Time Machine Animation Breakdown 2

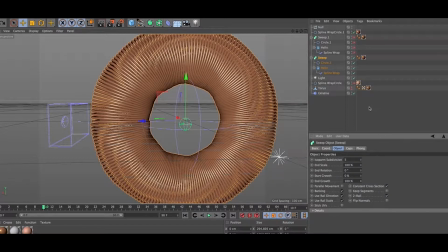(3:53)
Now the spline wrap, I obviously had to select this as a property, select the circle itself, and then once I selected the circle,
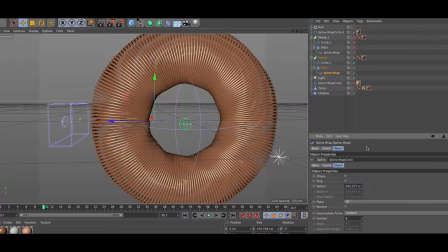(4:07)
then it wrapped around this thing, created the radius or the thickness of the tubes of the coil, the tubular coil. So you can make it, I can make it bigger and looser or more compact, which this is more the case.
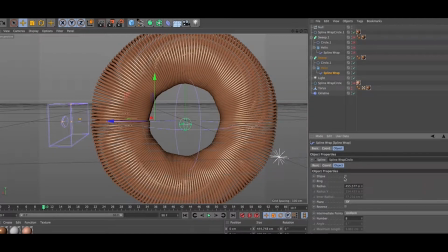(4:26)
Too much with that. I didn't really have to do too much else with it. Fit the spline, obviously, in terms of the deformer. I didn't play around with the size of the scale too much,
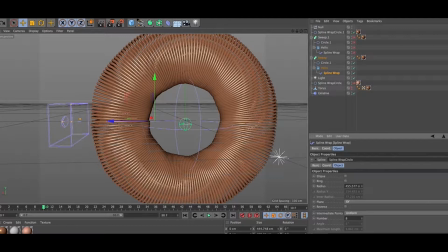(4:40)
or the rotation, all that, the thickness or the denseness of the weave or of the helix is contained in here. So, anyway, once I wrapped that around, it looked pretty good.
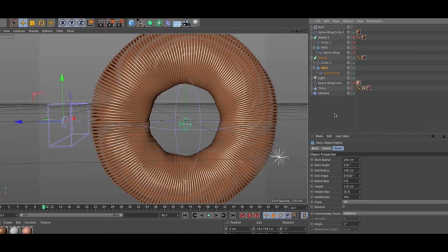(4:56)
I mean, it pretty much did what I wanted. The only thing about it is it's very loose. I wanted it to look like you had another coil underneath, intersecting into other coils, so it's not, you know, through itself.
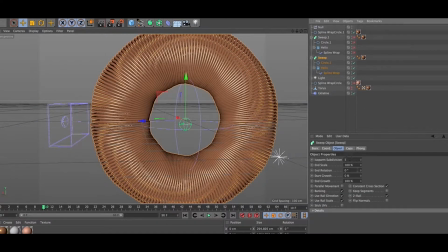(5:15)
Because when you render this, you can kind of see, and you can see through it, which is not what I wanted. I wanted there to be a core to this thing, as if it's a very thick, dense coil. So I just created a second one, so then it intercuts and intermingles, intersects with the rest.
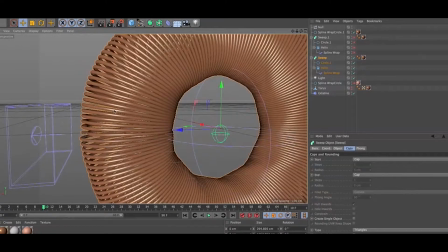(5:35)
I just basically made a copy of it, stuck it in here, and I think I shrunk this one down a little bit,
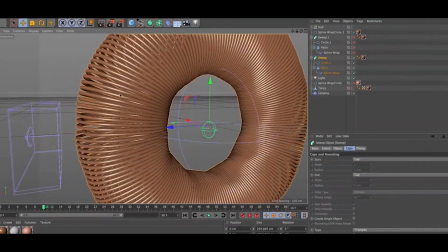(5:43)
the one that's underneath, so it's not, so it looks like it's kind of popping through a bit,
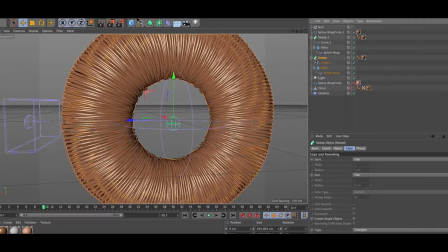(5:47)
but I didn't want it to be the same size, obviously. So yeah, that's 7.4. Helix here, 7.5. Interesting.
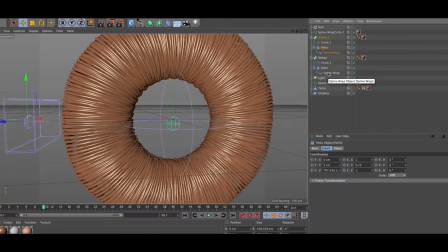(6:08)
Anyway, that's how I did that. Now, the reason why I have a torus in here,
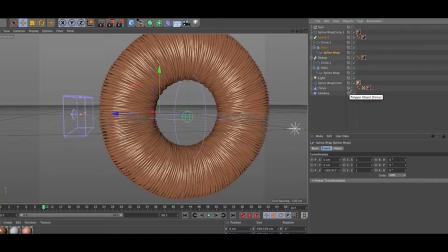(6:16)
I just made a torus, colored it similar. You know, it's kind of like a donut, because I wanted it to look like there's a thick core in between,
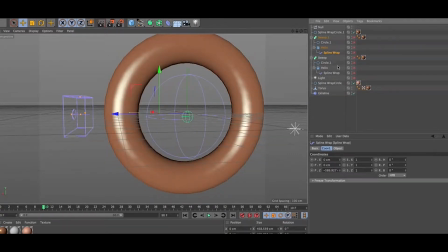(6:26)
so you can't see a lot of light or light cutting through in the final
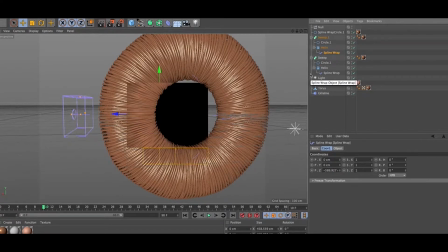(6:32)
composite. And again, this looks like a dense kind of magnetic coil.
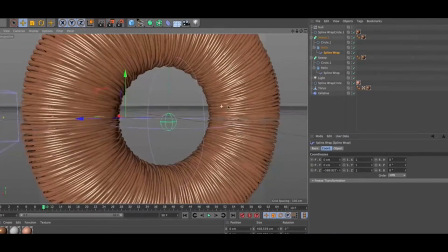(6:41)
The texture I use is pretty similar to the final thing. I did a few more manipulations in the final scene in the warehouse, but basically it's just a metal copper texture that came with Cinema 4D,
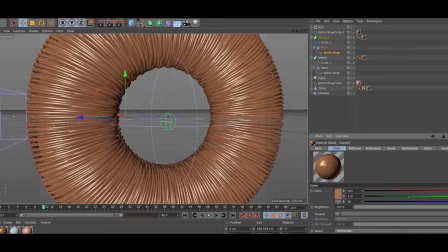(6:56)
and just tried to get that to the color I wanted. I had a little bit of a bump, a slight bump, so it's not a total because if you had a coil or copper piping this big, there's going to be some sort of bump to it.
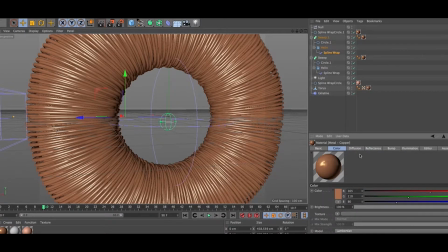(7:13)
It's not going to be totally smooth, but it was just a minor bump with enough reflectance where it looks like it is copper as opposed to like a plastic tubing.
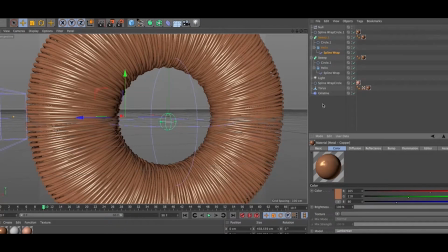(7:27)
Again, I don't know what this spline circle is here. I suppose that's not part of the torus.
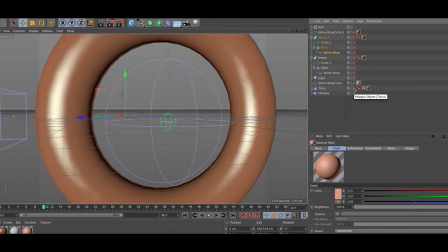(7:38)
I don't know what that is. Anyway, it's not really important. First, I had to create the warehouse.
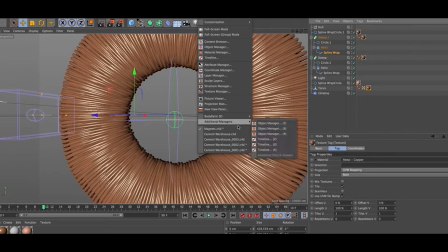(7:45)
Let me just show you the
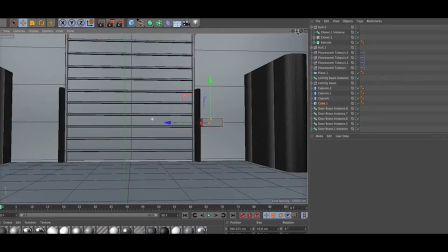(7:52)
coils in the warehouse.
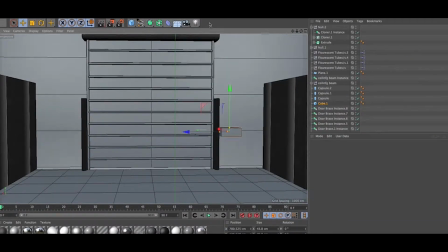(7:54)
So that's kind of what the placement in the final scene with the two coils would be.